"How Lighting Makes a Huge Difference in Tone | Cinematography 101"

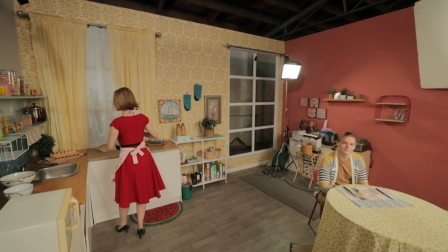(0:00)
Hey everybody, my name is Valentina V and welcome to 4-Minute Film School. Today we're talking about how to light the same location in two different genres.
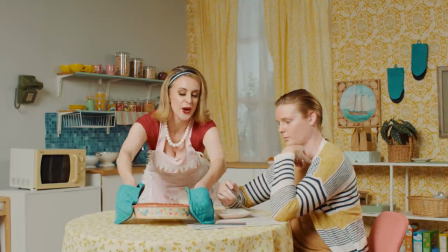(0:08)
We're doing a 50s sitcom and a slasher horror movie. You ready? Bobby, Bobby, no, let's go.
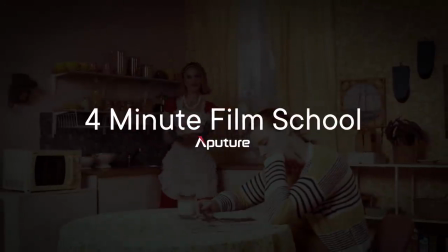Bobby, close your mouth. No, he's misbehaving. Danny, I'm just going to give you to him.
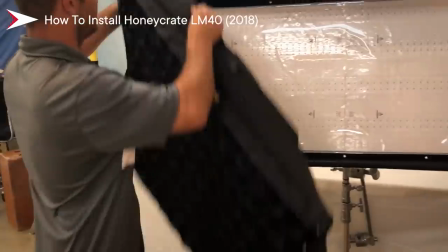(0:29)
This is Bobby and Danny from Honeycrates. Honey crates is a lighting control grid system.
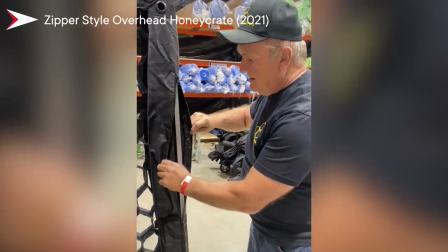(0:35)
We have them for lights, we have them for grip frames, and we have them for just about anything you'd want to help control light and direct it.
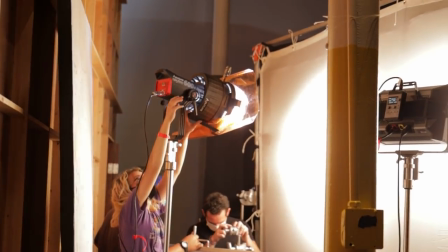(0:43)
That makes sense, Bobby, because in today's episode, we are talking about how to light in a studio space for two different genres,
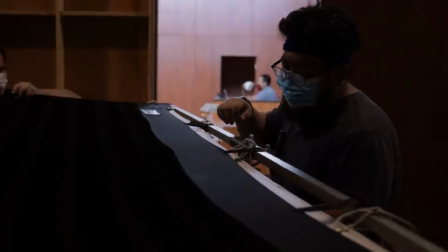(0:50)
for a 50s sitcom and for a slasher horror flick, how to rig lights in the way that makes those genres really stand out,
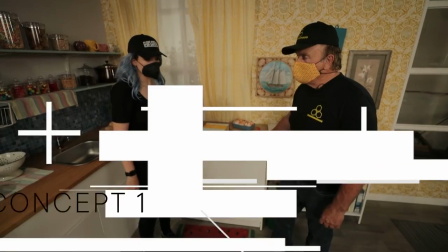(0:58)
and how to frame for those genres. Our whole shot is we have a beautiful, you know, 50s style mother.
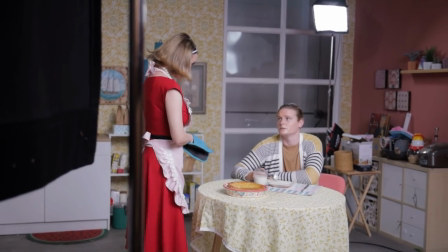(1:07)
She's picking up the pie. She's walking over to the table, handing it to her son here. She's really happy about it. Well, at least that's what she thinks is happening. In reality, she just fed him body parts.
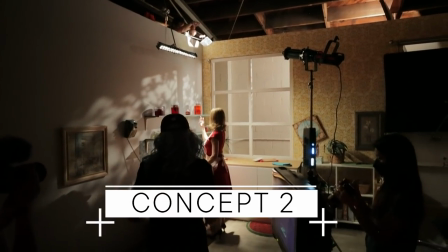(1:21)
Smash cut to the horror show over here.
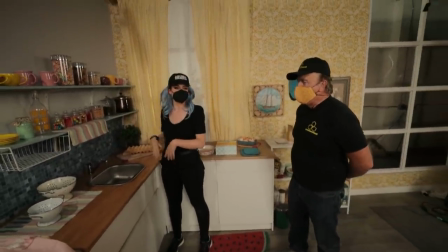(1:24)
And everything has transformed from gumdrops and candy and beauty into like slimy guts, essentially.
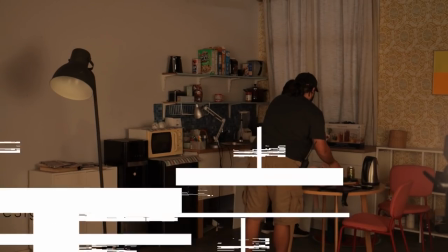(1:33)
And that is what's actually happening because she is a cannibal. So for the production design, this location, it's kind of meant to look like two locations.
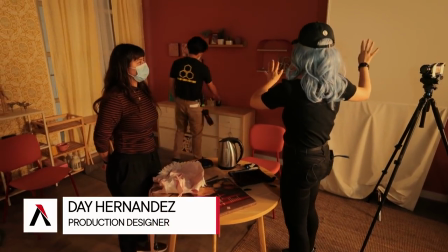(1:41)
This way is a kitchen and this way is a bedroom. But we're only really shooting, we're only really seeing here.
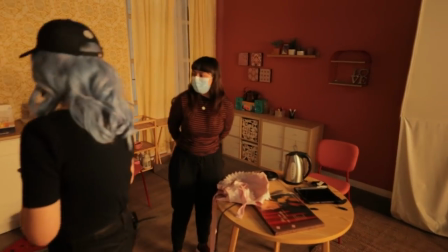(1:47)
So it's 50s. I'm really working with the color advantage here and patterns that we have.
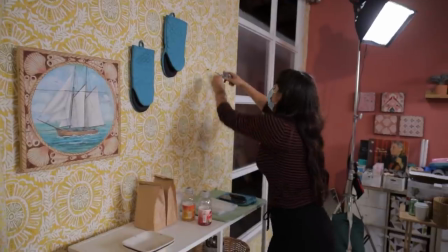(1:54)
We do have the pattern on the wall and we also have pattern on the curtains and the panels and then I'm going
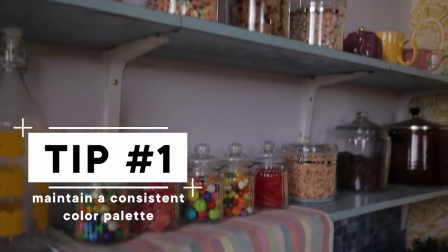(2:00)
to also add a lot of jars with more color in it with the scheme of pastel 50s.
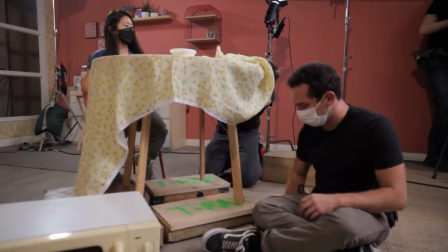(2:06)
What about the floor? What are you thinking here?
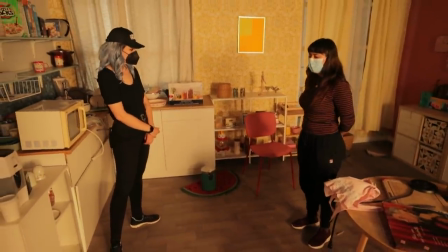(2:08)
So I think I'm going to run around the studio and try to find something a little bit more warm to complement the backboard
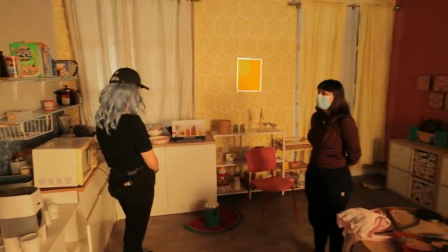(2:16)
there which is a lot cooler and this space itself it's very cool in the sense of white walls and blue tones.
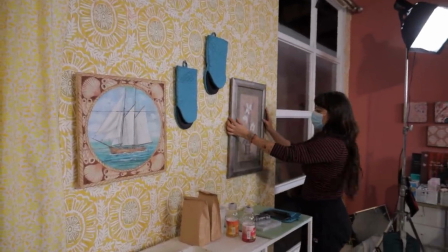(2:23)
The only thing we have going for us is this pattern here that does have some color in and some of the hints so in order to separate everybody
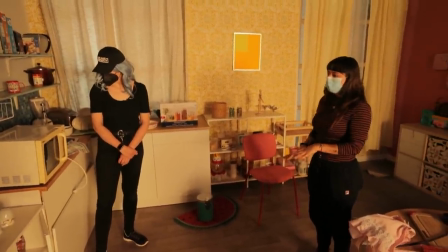(2:31)
else all the characters and items from the ground we should add some color down here and then when we switch it up completely for the
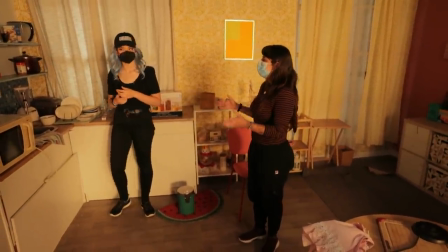(2:38)
horror thing what are we going to do with the production design we are going to take whatever is inside the jars i'm going to switch all of the happy stuff into
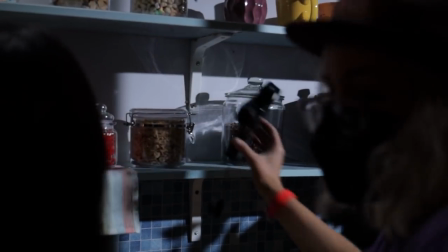(2:47)
gory fingers eyeballs i'm going to actually use a lot of candy and food coloring to make it look real.
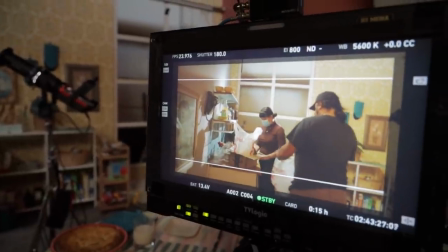(2:56)
I think in this case the lighting and the production design plays really well together for this particular shot because as long as whatever she's holding is wet,
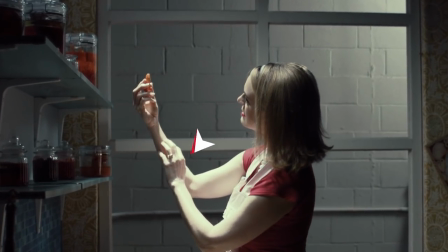(3:05)
that hard backlight is going to reflect off of it and it's going to just look nasty.
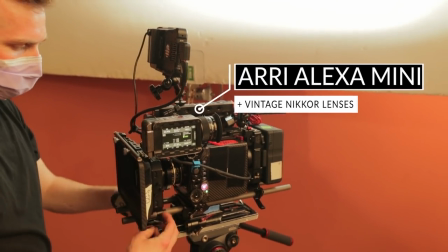(3:10)
Our camera today is the Alexa Mini with the re-housed Nikkor Primes.